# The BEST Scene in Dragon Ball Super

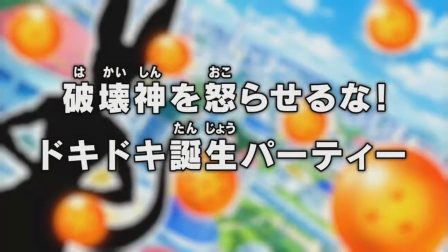[0:00]
The first two storylines of Dragon Ball Super, which were the Battle of Gods and Resurrection F-Arcs, received a not-so-solid reception, to put that lightly. Many fans criticised the arcs for being overly stretched out, providing little to no tension or originality,
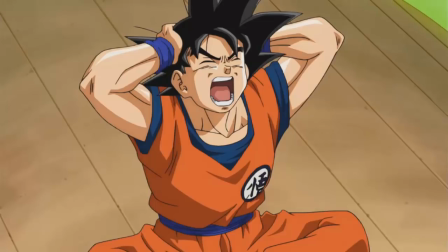[0:15]
and for the lack of concrete direction and a healthy production schedule, particularly on the animation side. However, for all of the complaints these arcs have garnered, there is some gold at the end of a shit rainbow,
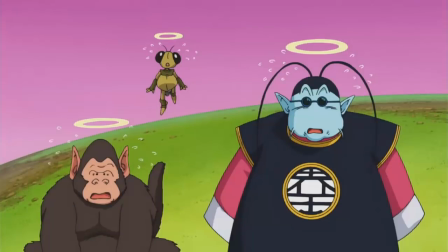[0:27]
and the nugget we will be talking about today is in Dragon Ball Super Episode 6 from the Battle of Gods arc. While not as panned as the Resurrection F retelling, Battle of Gods in Super was mediocre at best and had a lot to be desired,
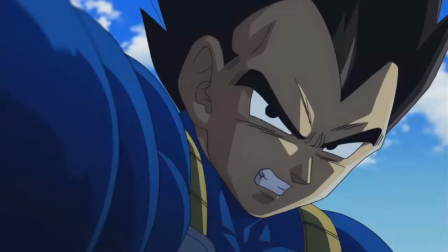[0:41]
but Episode 6 is honestly one of the most well-directed episodes in the entire series. Helmed by Morioi Hatano, the episode takes place on Bomber's birthday cruise ship,
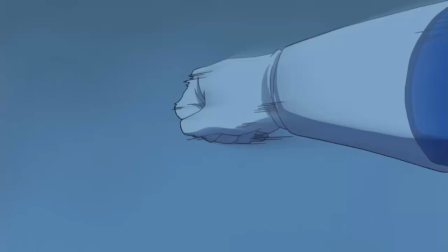[0:53]
and revolves around Vegeta's efforts to keep Beerus even-tempered, doing so out of fear that he will destroy the planet if he is irritated. In the first part of this episode 6 analysis, I will be focusing on the introductory scene on Bomber's ship.
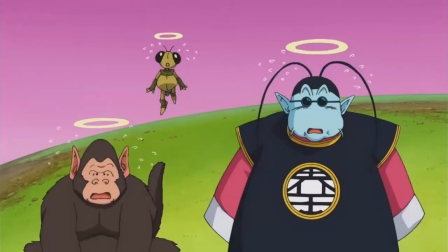[1:07]
The remaining sequences in this episode will be discussed at length in separate parts, in separate videos. The episode's premise is simple, and it was displayed in the Battle of Gods movie,
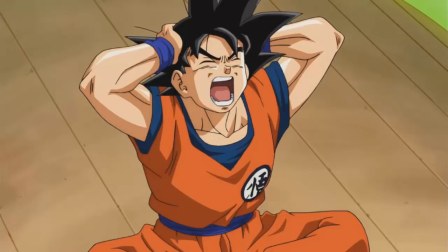[1:18]
but the way that the events unfold in Episode 6 and the direction is pitch perfect. After Goku has a brief talk with Kaio about the danger of Beerus, it cuts to a shot of planet Earth.
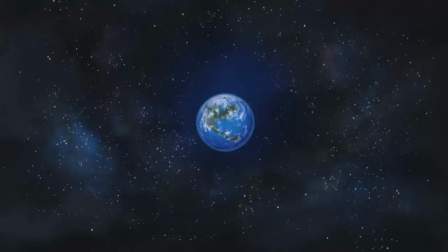[1:29]
Typically in the Dragon Ball franchise, any shot of a planet is rather still,
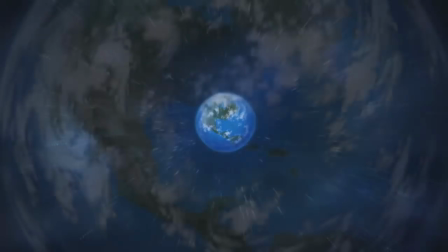[1:34]
except for it spinning and having a tiny zoom, but in Episode 6 it zooms in far, with the water directly in the center.
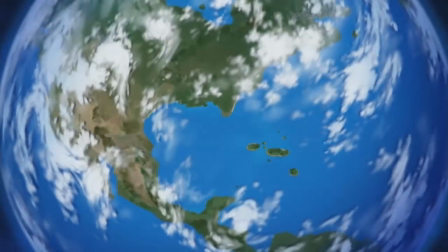[1:41]
Not groundbreaking by any means, although it is a sweet addition.
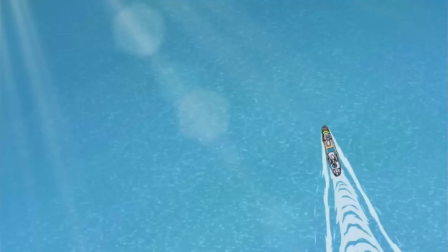[1:44]
The shot transitions to another establishing shot of Bulma's cruise, surrounded by great-looking water and sunlight effects.
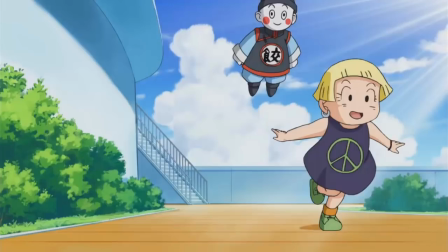[1:52]
The episode continues with the gang enjoying Bulma's birthday party. Since Super is a television show and they have a limited time frame to animate these episodes, especially early on, the director chose several camera techniques to make the party seem more lively.
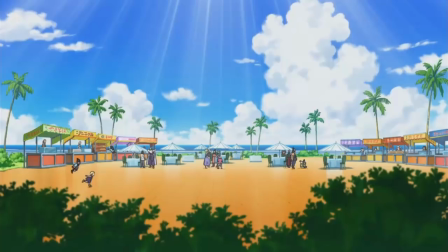[2:06]
The first shot includes Chiaotzu and Marin running across the ship, with almost everybody in frame, but far in the background. This gives us a small taste on the distance between characters and it even gives us an indicator that Roshi is up to no good.
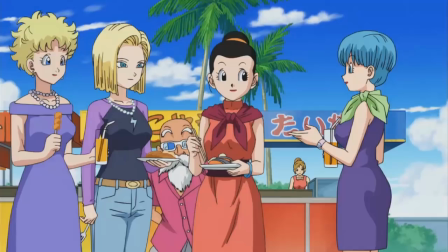[2:20]
The scene cuts to Roshi and the girls up close, as he is looking over their shoulders. Balma states that she doesn't even know what to do with Vegeta not attending the party properly, which is exposition about events to come in the episode. However, it doesn't come off as a mere explanation, as she is talking to Chi-Chi,
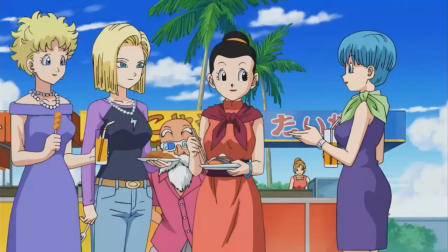[2:37]
Ateen and Panshi in a casual manner, and were also distracted by Roshi quickly moving left to right.
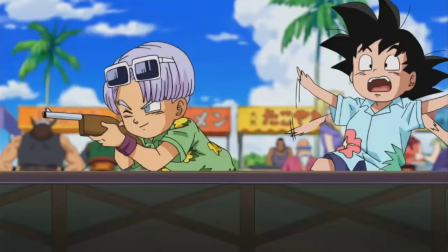[2:43]
Furthermore, the sequence moves to Goten and Trunks playing at the shooting gallery, with Roshi and the girls still in the frame. With everyone in these shots, the party seems more lively without having the best animation schedule. All of these interactions are only a few seconds long, they don't go too quick so we are left not knowing what happened,
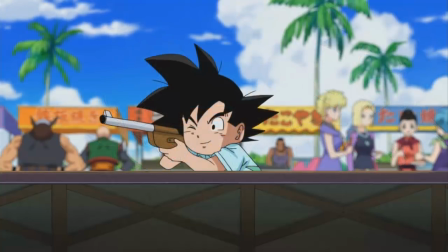[3:02]
but not so slow paced that we want the episode to hurry the fuck up and get to the point. Every one of these These moments are brief snapshots of the party, which perfectly establishes a friendly,
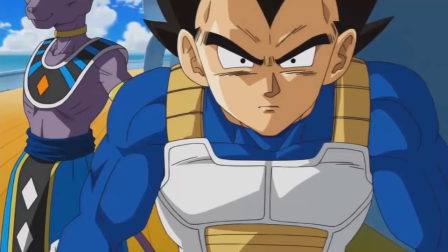[3:12]
social setting before we get into the dramatic stuff, the meat and potatoes that is Vegeta attempting to make Beerus satisfied. The way that all of these moments are framed, edited, and put together is another story.
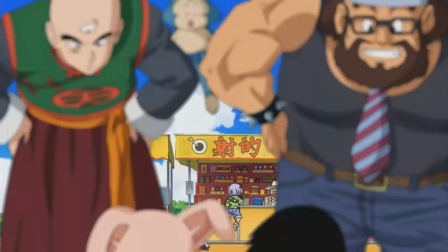[3:24]
That's just simply brilliant. Moving on, the next encounter that we see is Tenshinhan, Pua, and Ox King watching Krillin and Oolong have an eating competition.
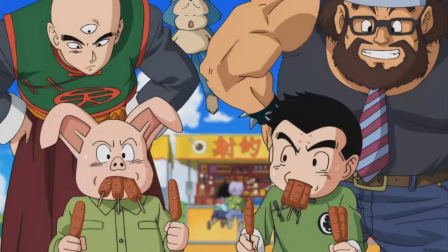[3:33]
One thing to note is that in the Trunks and Goten shooting gallery shot, we see the backs of Tenshinhan and Ox King, yet again making the party feel more like a real party with everyone doing a separate thing.
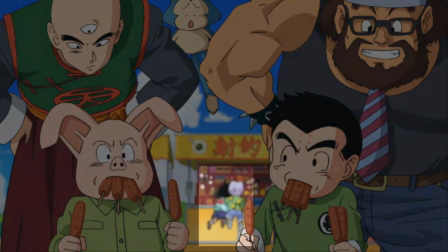[3:44]
On the flip side of this, we see Goten and Trunks continue to argue in the eating competition shot.
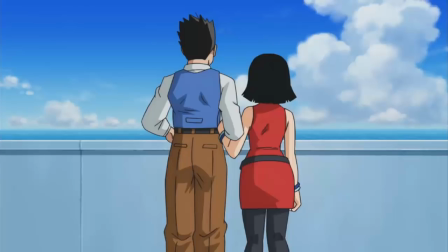[3:50]
Very nice attention to detail there. Furthermore, Gohan and Videl share a small romantic scene together on the edge of the ship.
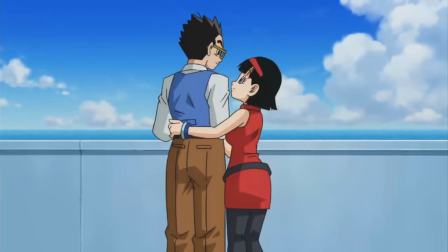[3:57]
She leans in closer and they smile at each other. Simple, yet extremely nice.
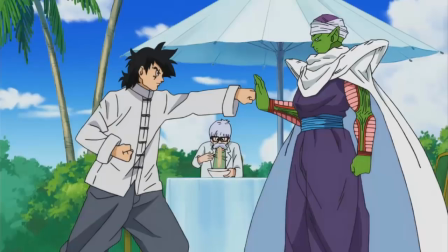[4:02]
The scene cuts to Yamcha and Piccolo training while Dr. Brief is eating noodles.